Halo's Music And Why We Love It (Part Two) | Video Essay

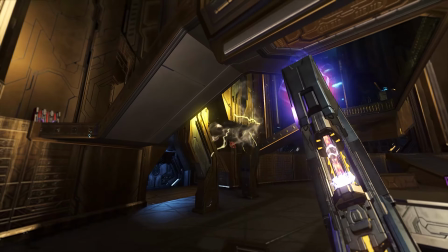[12:54]
It's like a clash of two differing sounds, the two champions of these factions fighting physically as well as musically.
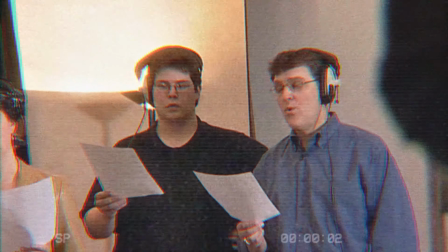[13:02]
The ancient, epic, and mysterious choir that Marty came up with to represent the Forerunners and their legacy has now been riffed on to serve as inspiration for other ancient and mysterious races in Halo's galaxy.
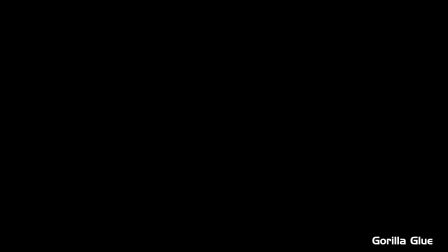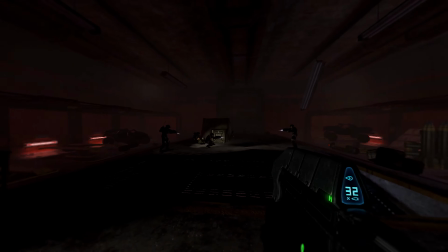[13:20]
Similarly, choir and vocals in the Halo soundtracks can be used to represent other things too, aside from just factions and races within the universe.
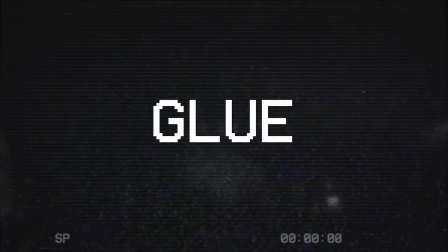[13:29]
Marty frequently uses a type of music that he calls glue, which I have turned into an acronym to mean, good lord, it's ultrasonic excellence.
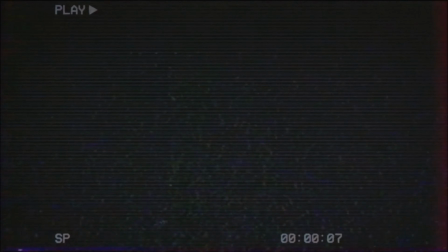[13:38]
Yeah, look, it might need a bit of work. I'll let the man himself explain what it means. So I have lots of different kinds of pieces of music.
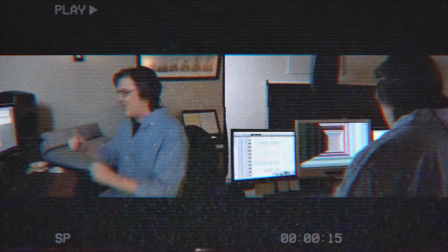[13:44]
I have pieces that I call glue that are just kind of ambient, smushy sounding pieces like this.
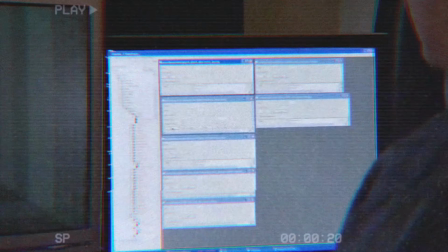[13:53]
And then if I hit play on this next piece, it would correspond to a stinger, a little shaker sound.
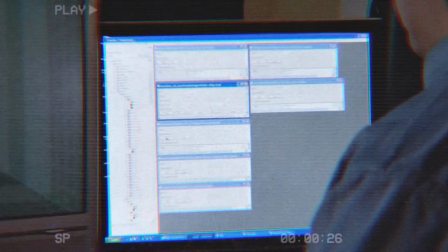[14:02]
Then we can trigger a percussive piece.
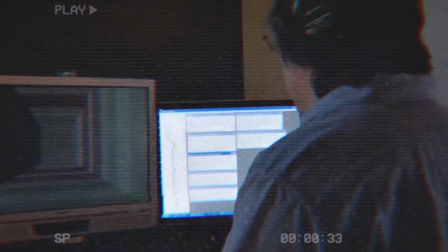[14:08]
And then in the percussive piece, I can say, play an alt version, which means it's going to start to get a little bit more active.
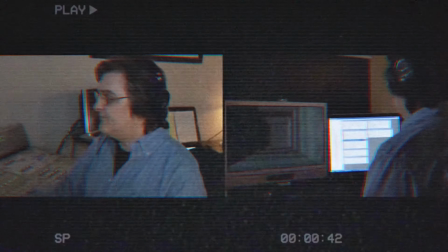[14:21]
I'm going to hit stop, and we'll come to a nice natural out.
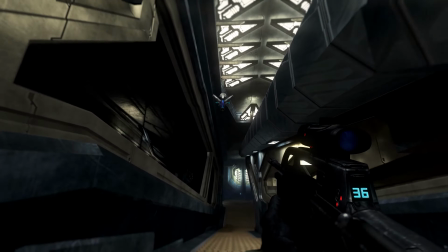[14:28]
The TLDR, glue music is used between the main, more melodic tracks, frequently playing during moments of downtime when you're not in combat,
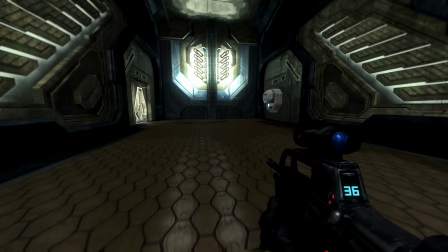[14:35]
just taking in the views and enjoying the sights and scenes of Halo before transitioning.
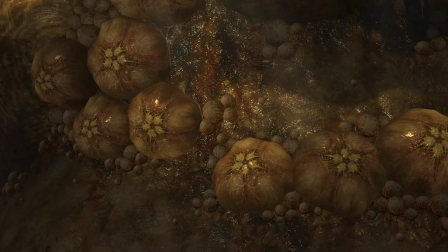[14:42]
Fucking hell, I got a Flood spore stuck in my throat. Before transitioning into another piece.
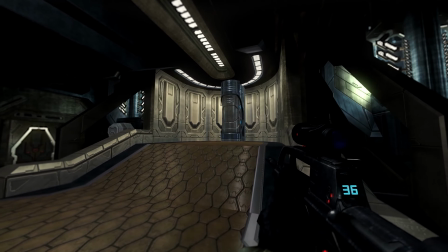[14:47]
These ethereal glue tracks play a pivotal part in establishing the mysterious atmosphere that Halo is known for.
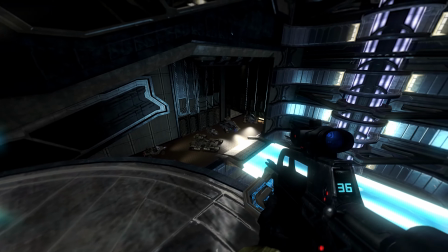[14:54]
These echoed, incorporeal voices feel as though they're floating down the Forerunner corridors that we're trekking in, or traveling through the air around us.
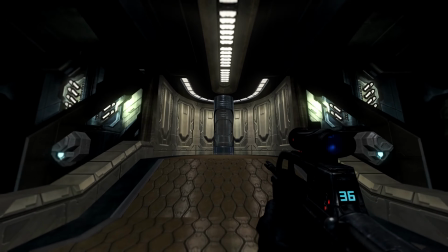[15:03]
They feel like they're part of the game's sound effects and atmosphere, not just the music. In
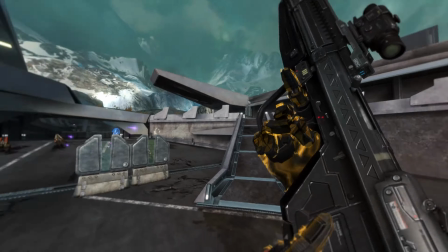[15:08]
Reach, however, the glue tracks are haunting compared to the original trilogy's use of glue music,
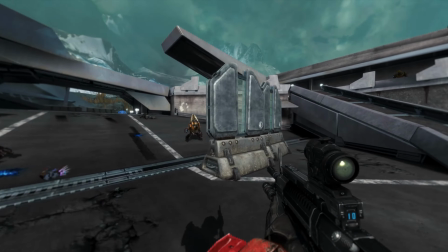[15:15]
which was frequently eerie and otherworldly,
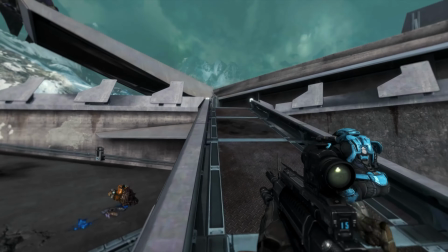[15:18]
partly due to the use of synth pads and strings and choir, and had occasional moments of hope with the interjection of major chords.
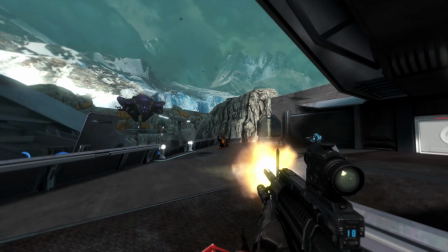[15:25]
Reach's glue music sends chills down your spine and makes everything feel dire,
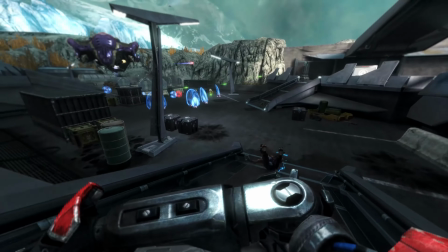[15:30]
perfectly matching the somber tone of Reach's story and the hopelessness of the situation that Noble Team find themselves in, or of the planet Reach itself.
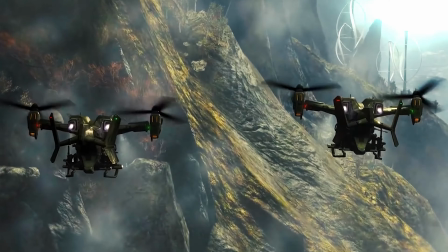[15:39]
We become attached to the planet throughout the game, and it's made out to be more than just a rock floating in space.
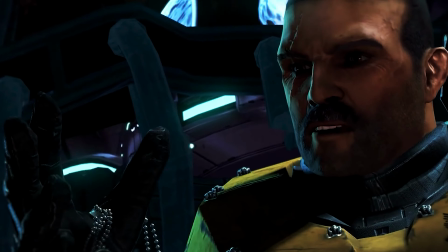[15:45]
It's referred to like a person sometimes.
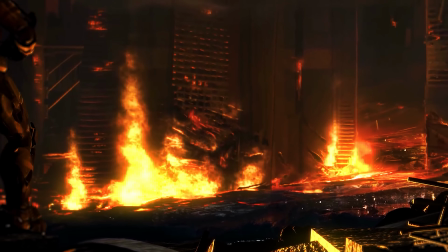[15:47]
And now with its surface being desecrated and burnt to hot glass, the vocals feel like the planet and its people are screaming out in pain.
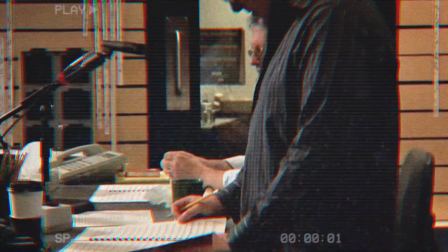[15:55]
The disembodied voices of many who are gone now because of the Covenant's ruthless invasion. Without the Forerunner's enigmatic legacy hanging over the story, no Halo rings and no f***ing voice either, because I keep coughing.
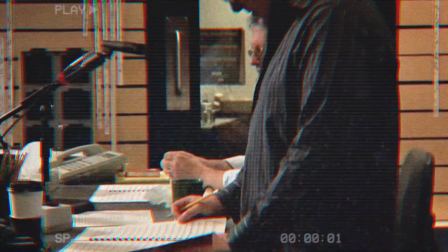[16:09]
Oh god. No Halo rings and no Master Chief. Well, sort of, is just sitting there napping out back.
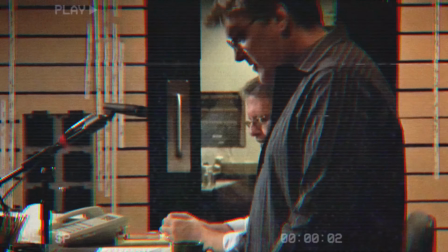[16:16]
It fell to Marty and Michael to create a brand new sound for Bungie's final Halo game.
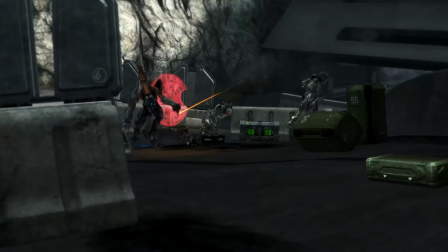[16:21]
Reach manages to maintain a similar feeling to the soundtrack of the original trilogy and occasionally references old motifs, but is predominantly brand new music.
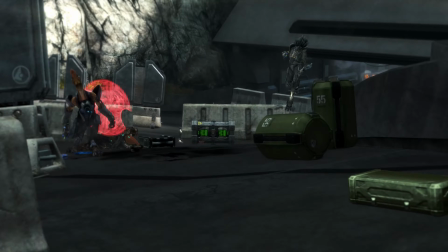[16:29]
If Reach's soundtrack could be summed up, I'd say that it's all about giving you a little glimmer of hope, but taking it away just as quickly.
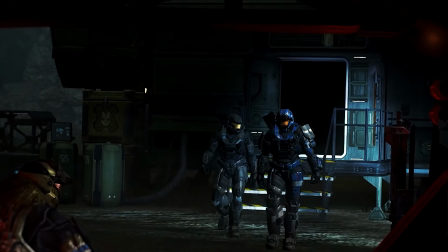[16:36]
We start with some classic military bangers with the likes of Winter Contingency,
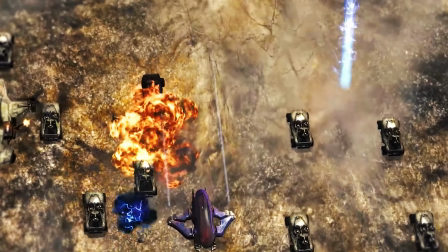[16:41]
or pieces with upbeat percussion that play off the original Halo theme and the feelings and hope that instills in us, like Tip of the Spear.
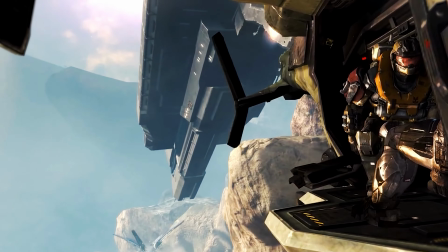[16:49]
And then suddenly, so much of that hope is gone. After the final cutscene of Tip of the Spear and Long Night of Solace,
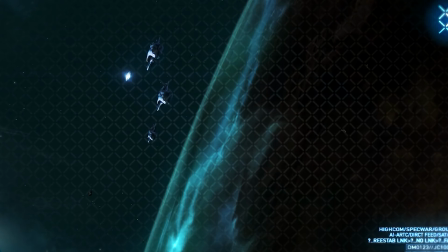[16:55]
where the tide of the battle for Reach completely changes, the music takes a noticeably more somber tone going forward.